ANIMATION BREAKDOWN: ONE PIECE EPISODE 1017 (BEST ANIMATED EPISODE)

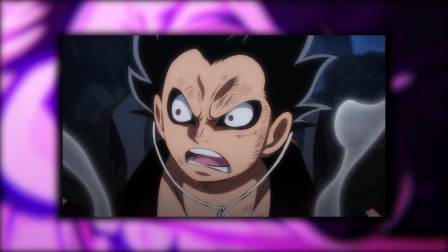217s
Even the non-action part with the comedic interactions had some creative bits for the
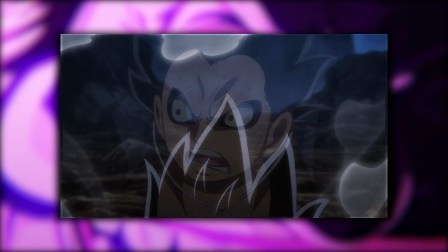222s
storyboard like Luffy reaching the camera each time he bounces up while having a different expression,
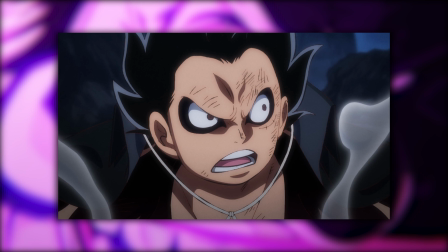228s
then disappearing when he goes down another thing the board of this episode does is selling how terrifying and destructive like the size of
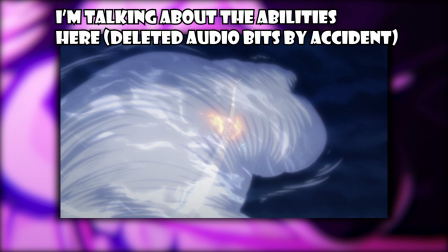236s
kaito's slashes or the distant shots of his tornado covering up massive
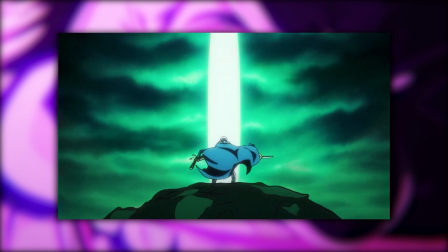240s
bits of the island the size difference becomes more obvious when the attack is about to reach the characters seeing them looking so small in comparison kind of puts you in
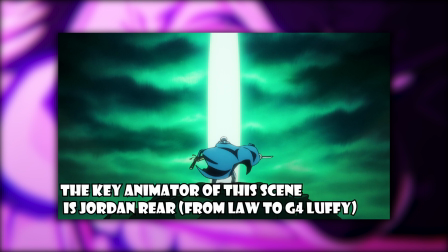250s
how intense their standoff against the two monsters really is now the
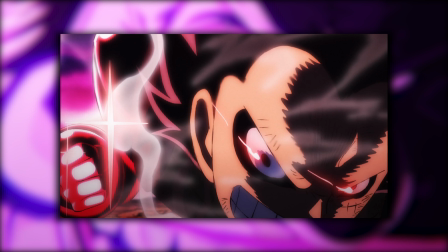255s
meat of the episode is obviously on the animation side there's one hero who put insane amount of efforts on this episode to the point it's unhealthy to
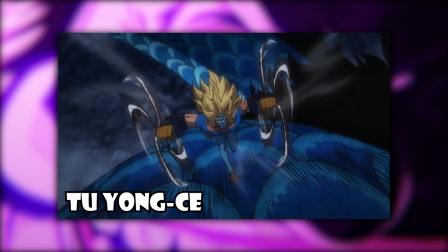264s
young so delivered minutes of fantastic key animation on the top of correcting a lot of cuts on the episode without someone as dedicated as him this
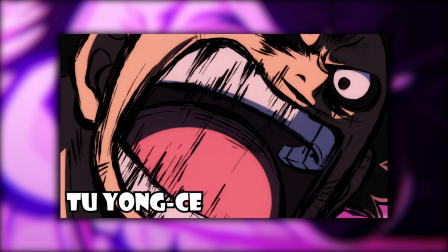273s
episode can't exist his close-up shots with the thick line art are a treat to watch his aggressive action handling
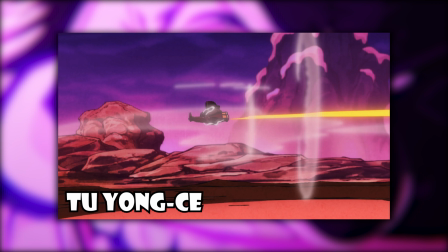280s
a lot of gear forth attacks along with his usual amazing effects and background animation is one of the highlights of the episode.
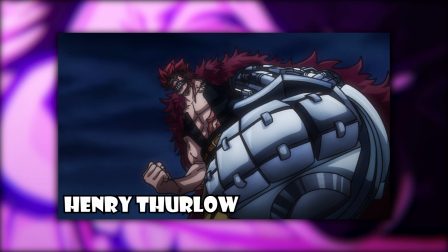287s
One of the pillars of this episode visually is also Henry Thurlow. Him joining the One Piece team is a big win for its quality.
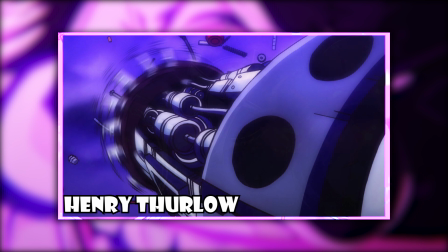294s
Attempting to animate Dragon Kaido is already crazy but he goes as far as even animating bits of Kid's ability outside of the CGI giving
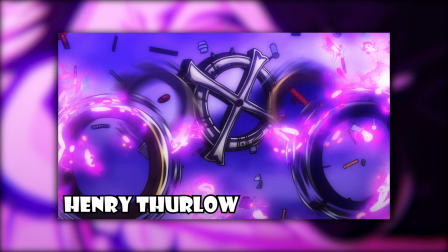303s
them such insane detail with layers of shadows and his intense shading made Kid's ability even better to look at.
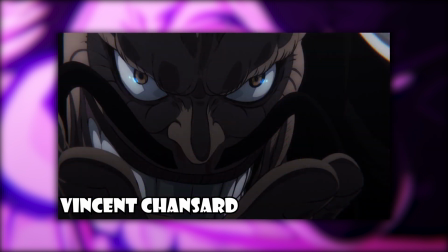311s
But the French animator does what no human should be able to pull off.
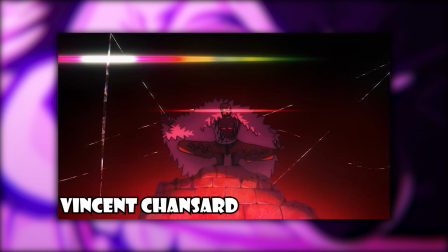316s
Vincent Chansard has worked on One Piece before, delivering scenes such as the Warlord Abolishment or Neko's attack on Kaido.
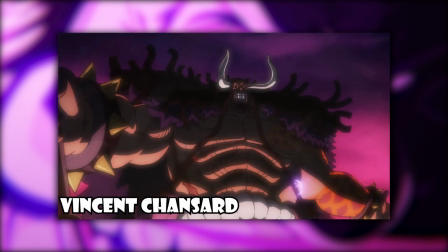323s
But his contribution to this episode is something I did not expect to see. He's a big One Piece fan, so you can tell the passion that went through his cuts. He delivered three sequences on the episode and each one had my jaw on the floor.
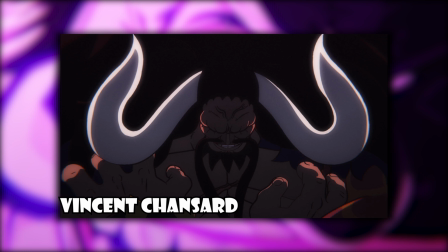338s
First one is the Supernova Trio rushing to attack Kaido. His art and animation on Kaido as he laughs is probably the best i've ever seen
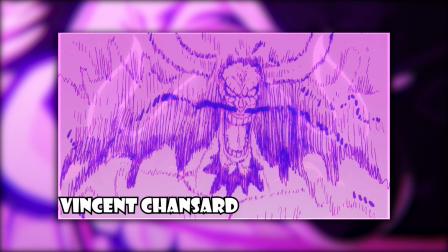345s
on such design the impact frames on this player here are seriously out
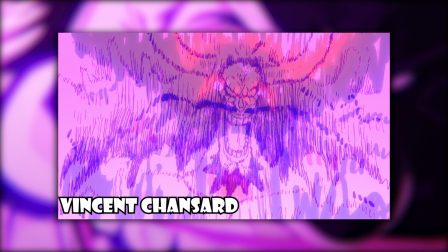350s
of this world i also loved how onigashima itself blends as kairos
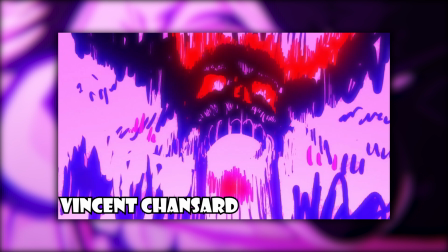355s
call in some of these impact frames which is another thing about vincent putting a lot of creativity to his work as a fan of the series himself but this is vincent's first scene only
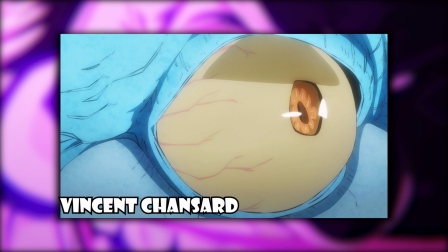366s
on the episode what comes next from him is something that would even make artists get dizzy by looking at what he pulled off.
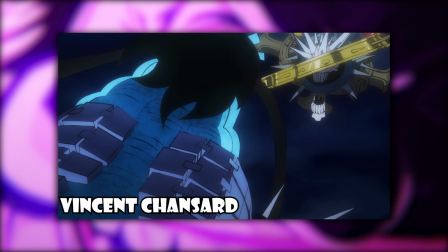373s
There's a good reason Kid's ability for the most part is CGI, and the two most complex designs on the episode are easily dragging Kaido and Pankuroto.
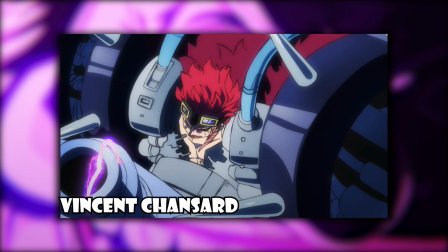383s
Vincent, however, decides to animate both in 2D animation, along with his dynamic camera movement,
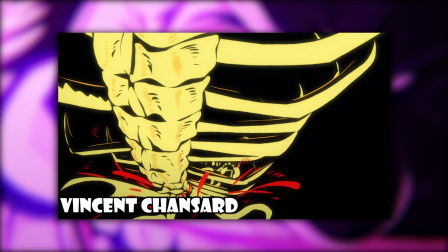390s
and he ends his scenes with yet even more impact frames worthy of being hanged in art museums.
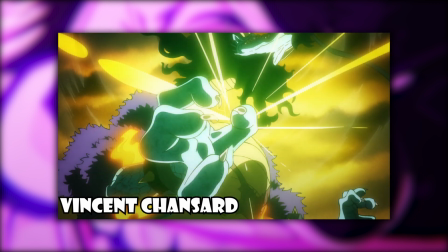396s
Vincent decides to continue even more animating Law's gamma knife from the inside point of view of Kaito's body.
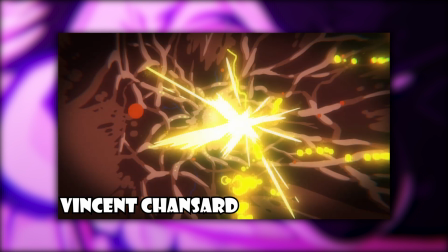402s
The effects work here is insanely complex. It reminded me of something Kichiro Watanabe would do.
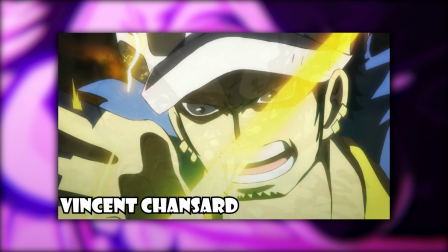408s
The camera rotates around Kaito to reach Law and the close-ups are super detailed.
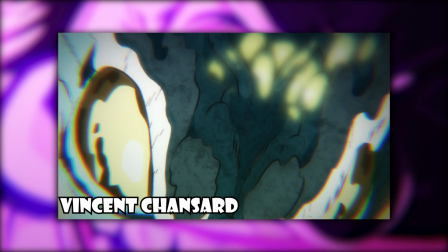413s
The smears are selling Kaito's pain along with the impact. I can keep talking about his insane work but the video won't end that way.
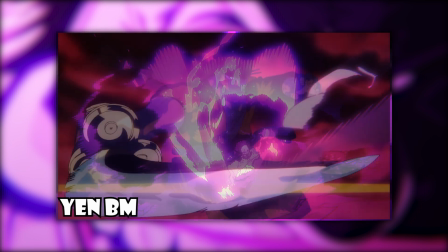421s
Yen BM makes a very quick comeback after 1K in 15 and delivers one of the best animated Zoro scenes in the anime.
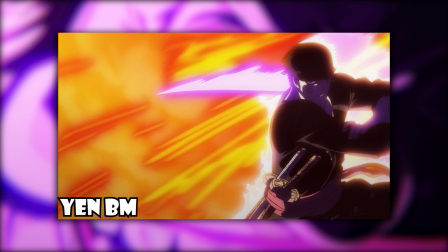429s
Something that immediately reminded me of Yutaka Nakamura's work with his smooth way of building up momentum before the impact.
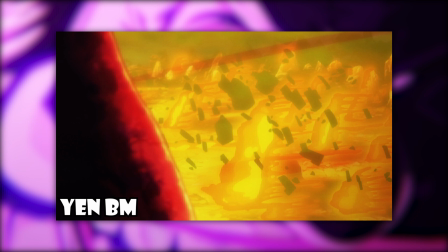436s
Yen continues with phenomenal effects work later on Kaito's blast birth.
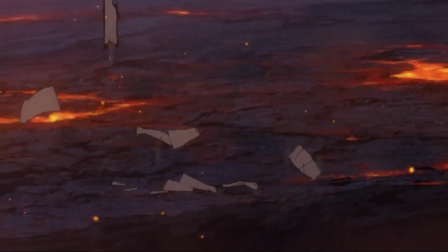441s
The little bits of destruction remind me of something Hisashi Mori would do. there are many animators that I won't
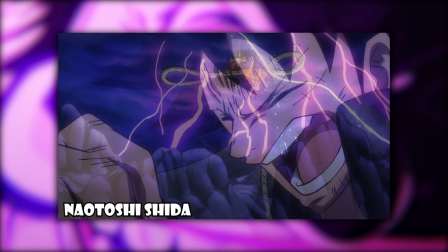447s
be able to go through in detail but I still got so much respect for every single one who contributed to this episode.
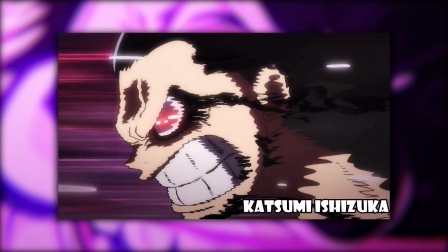453s
There's no better way to conclude a One Piece classic without its best action animator going all out.
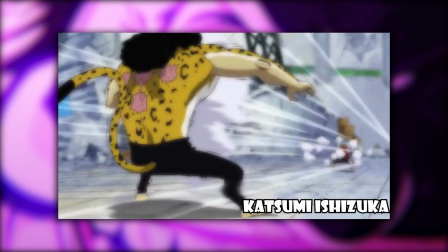459s
The iconic One Piece animator was responsible for some of the most memorable finishers in One Piece.